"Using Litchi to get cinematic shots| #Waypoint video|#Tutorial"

Hey folks this is Dre from Cover One Drones. Today we're going to talk about how to use Litchey to get some cinematic looks from your camera. This is a few tips of what I've learned to use. So as always hang on enjoy the ride and please subscribe and leave a comment too.
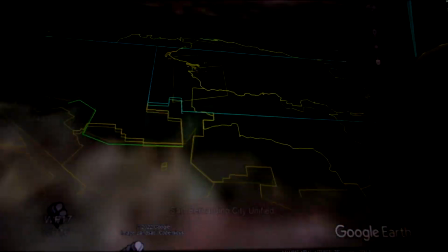(0:20)
Thank you. first off we're going to look at using the virtual litchie program i think it's
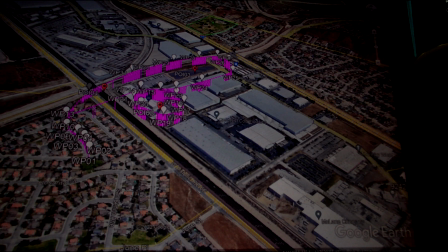(0:27)
one of the biggest assets when using litchie all together that you can pre-plan your flights before even leaving the house you can use the virtual litchie on
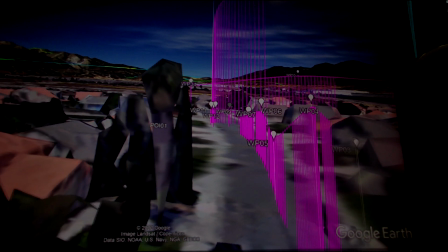(0:38)
either ios or android preferably on your desktop what What you
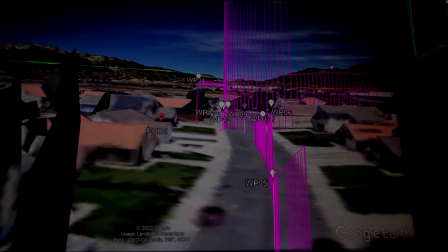(0:44)
see here in front of you is a planned flight going down my street, my development, and heading down to my home.
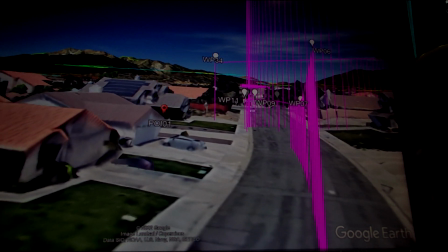(0:55)
One thing about using a virtual lit sheet, you can set as many waypoints up to 99,
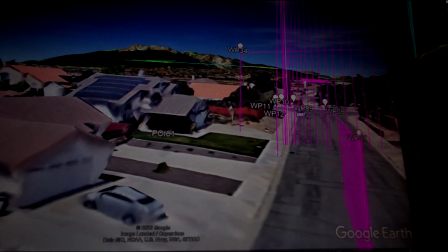(1:01)
and you can adjust the height, and if you use points of interest, which we're going to use my house as the first point of interest,
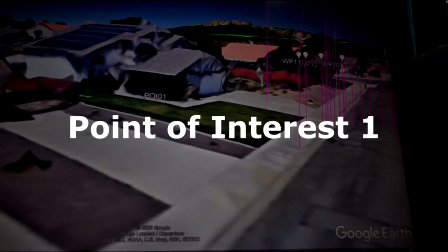(1:09)
which automatically tells the drone what direction the face and
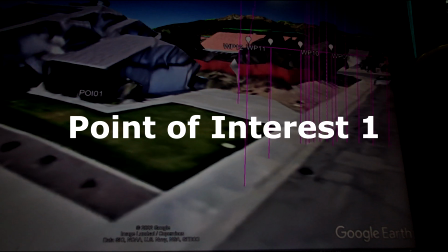(1:14)
you can always always set the speed i initially set the speed of my drone
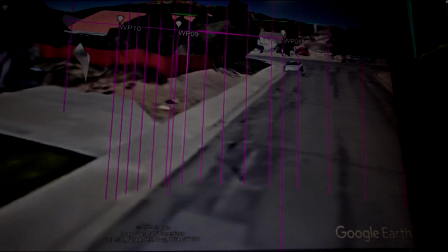(1:18)
at one miles per hour so it will slowly come into the house just like a
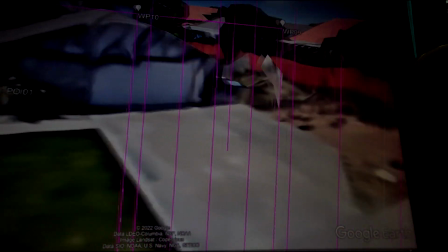(1:23)
reveal so you can and the point of interest itself you can adjust the
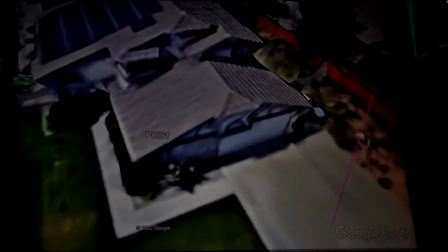(1:28)
height of the point of interest as i'm lifting up on the drone here the point of interest is
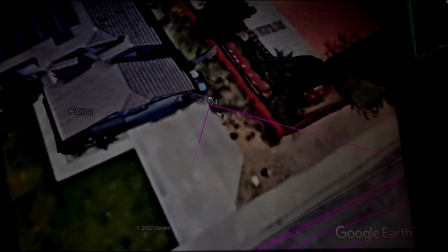(1:33)
only three feet high so that's why when the drone lifts up the camera automatically
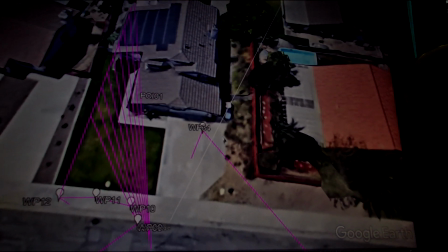(1:37)
tilts down looks back at the house itself as I'm pulling back away from it the camera stays focused on the
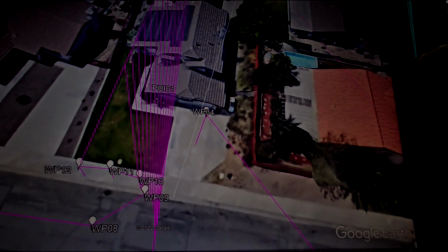(1:46)
house and
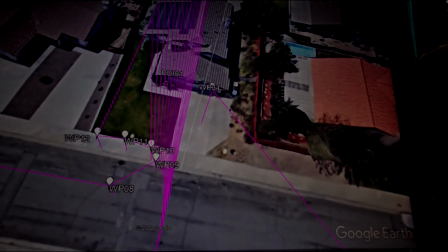(1:52)
that's how you can get one of those cinematic shots of a pull away
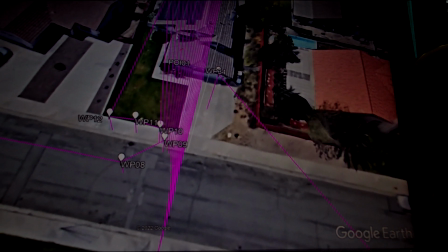(1:56)
by using the litchi itself because it can maintain
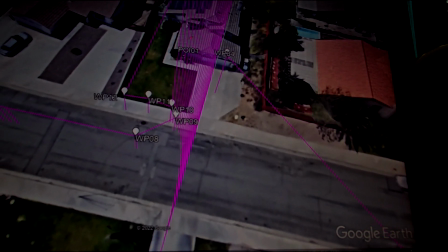(2:01)
focus and direction on the subject that you want it at now
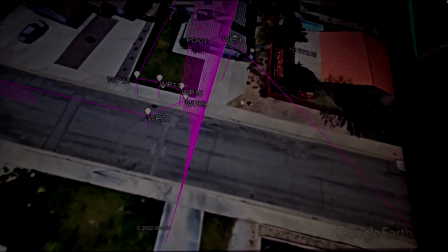(2:07)
we're going to kick over to a live view and
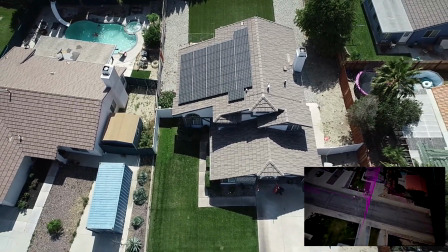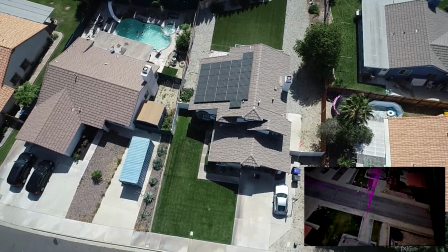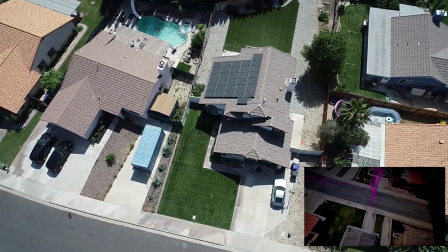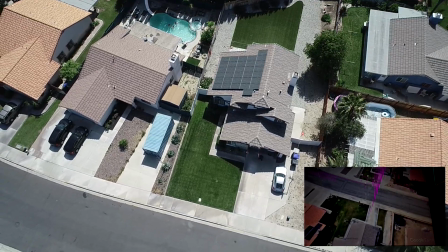(2:27)
one thing i always try to tell people especially new pilots don't be afraid to fly
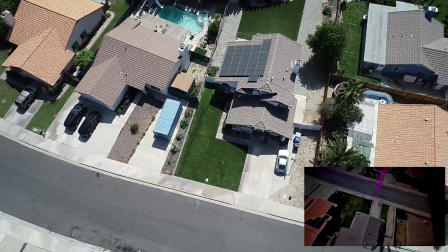(2:32)
slowly i did this deliberately to make sure everything's
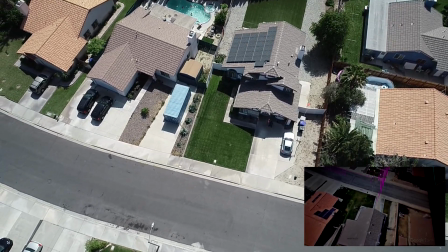(2:38)
going to remain in focus i'm flying with 100 iso shutter
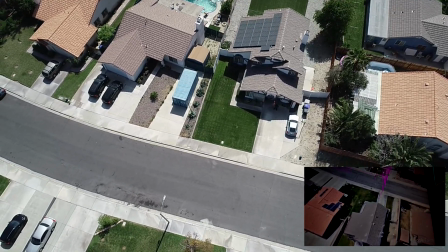(2:43)
speeds will range between 650 and 1000 and
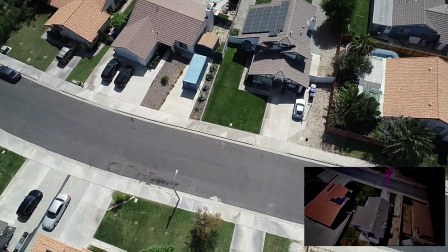(2:50)
like I said I'm back I'm pulling back at one miles per hour
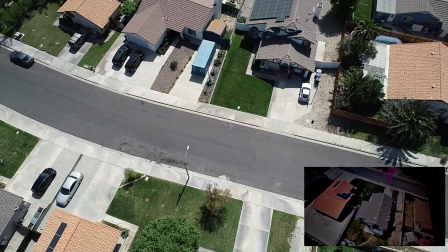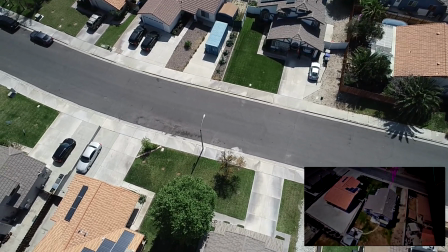(3:01)
and it gives a nice cinematic feel to the pullback of this neighborhood to
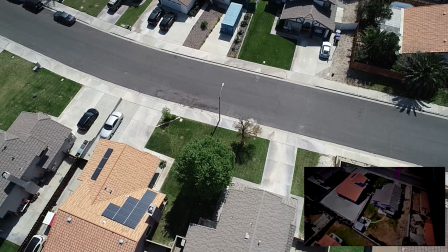(3:10)
where it could be a closing shot or even an intro shot if I reverse the footage to where I was coming up on the house next